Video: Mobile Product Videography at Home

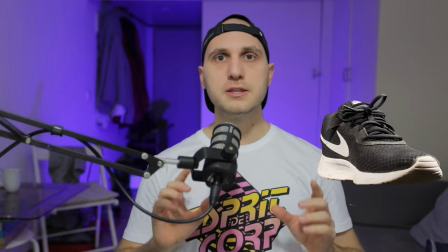(4:04)
actually it is statistically proven that brands that implement videos
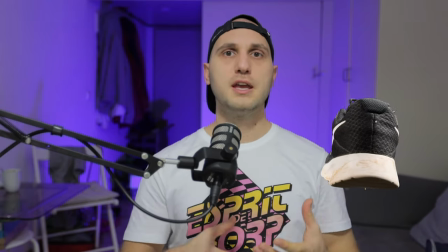(4:09)
on their single product page have up to 33% higher
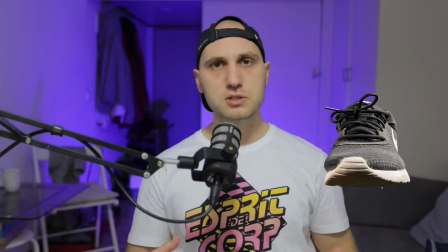(4:14)
conversion rate than brands that use only images because people know that images can be photoshopped
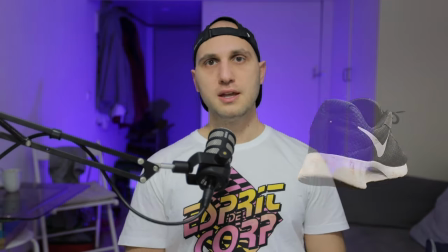(4:19)
but when it's a video it's more trustworthy next i move from the green screen to the black
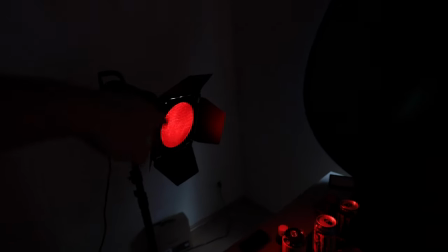(4:23)
screen here i had a photography black curtain which was around three meters all the products i'm mentioning in that video will be in the description but if you don't have anything black you can use a black t-shirt or any kind of black material just stick it to the wall one trick you can use when you film beverages is to mix water with glycerin I'm not 100% is it in English glycerin I'll Google it and I'll write it down here but it should be something very similar so you have to mix 50% glycerin with 50% water and to find the spraying bottle the glycerin is transparent and it looks like water but when you spray on the bottle the drops are not going down and like that the bottles look fresh and crispy all the food photographers and videographers are using that trick oh
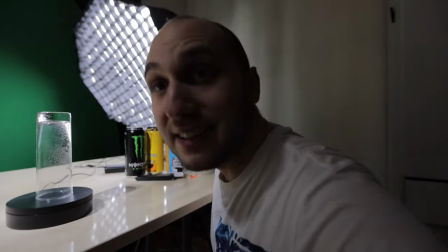(5:11)
perfect perfect it looks amazing let me zoom the camera so you can
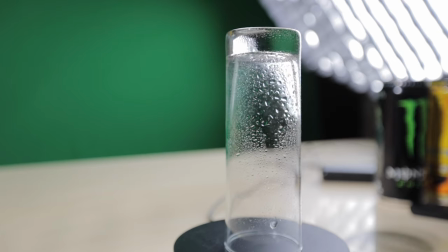(5:16)
see it better one
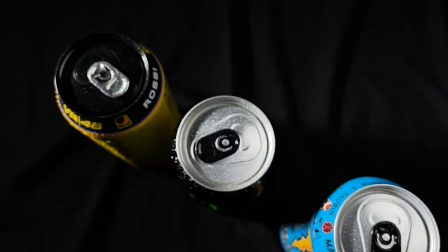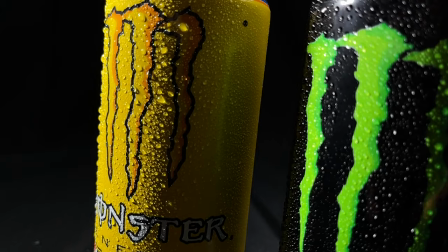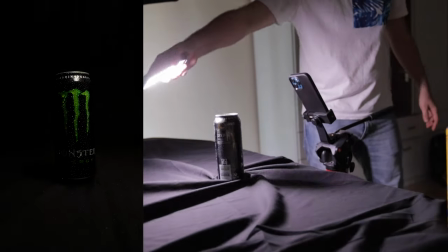(5:30)
very powerful technique used by professional photographers is not to review everything with the light so you can turn off all the lights and show just parts
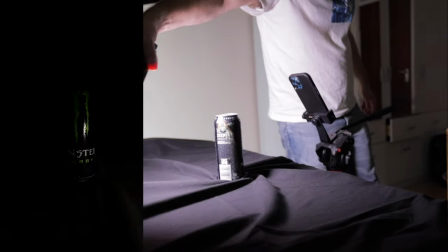(5:39)
of the subject that will spark the curiosity of the viewer and he'll be very hungry to see more from that product because he doesn't see everything so
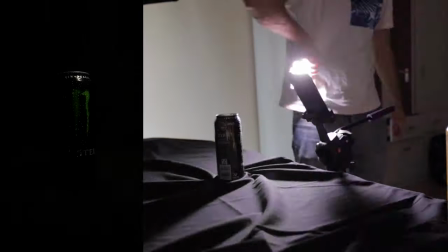(5:48)
sometimes you just have to show a little bit so you can spark that curiosity and then you reveal the whole product if you want to step up your cinematic mobile skills go out and check my mobile cinematic course in the description there you're gonna learn how to become a full-time mobile content creator how to work with clients how to land client deals and how to film products as well
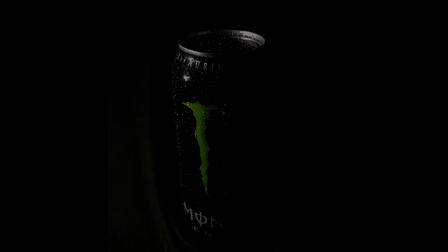here you can play also with the color of the light you can do the color contrast from one side thread from other side blue you
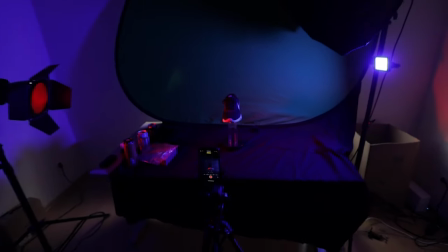(6:28)
can experiment with different colors especially if you have an rgb light sky is the limit because you can choose any kind of color
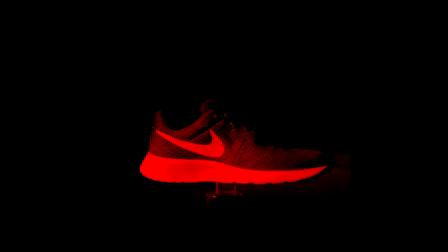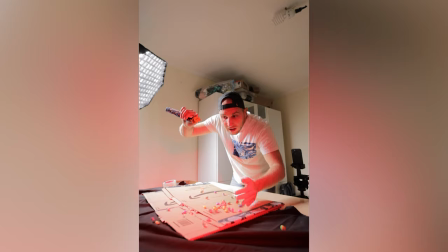(6:42)
For the next shot I'm gonna use some MMMs, I'll just drop them on a broken Amazon box and I'll throw them in the air while the phone is recording.
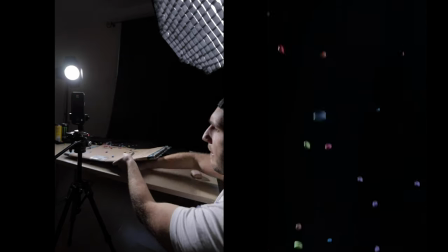(6:51)
Of course I'll record slow motion.
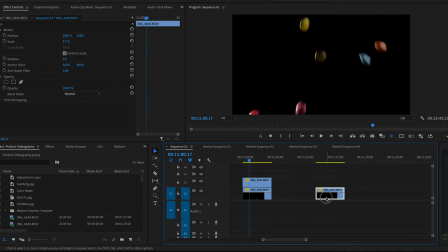(6:53)
Record how you do it several times and after that on post production stack the layers over each other and change the blending mode to screen.
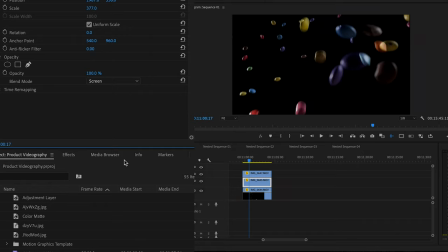(7:02)
Now
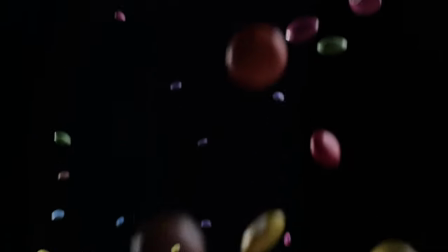we came to the most interesting part of the video.
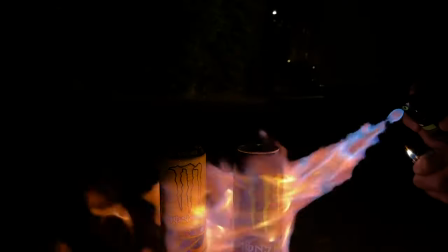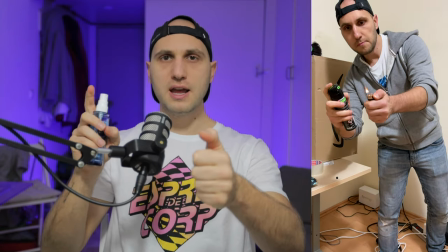(7:16)
most of you know that if you have a dell and you spray it directly into a flame it will create amazing big flame but first here you have to be careful that you can create a fire second the dell can explode because of the heat if you're not careful now let's go to shoot first you need a really dark room with not a lot of light some light can be in the room the flame is very bright so when you set the
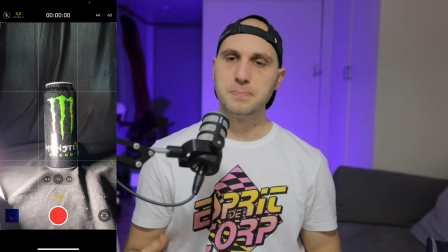(7:37)
correct exposure on your phone the light will not be visible how to set up the exposure is a very tricky question.
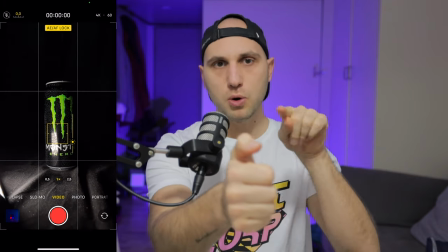(7:43)
So you have your can, next to the can I'll light the lighter, I'll lock the exposure on the bright part near the lighter and I'll drag the exposure down.
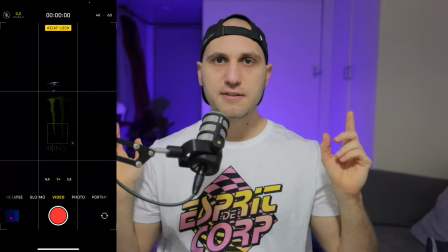(7:53)
And when I flame it everything will be perfect.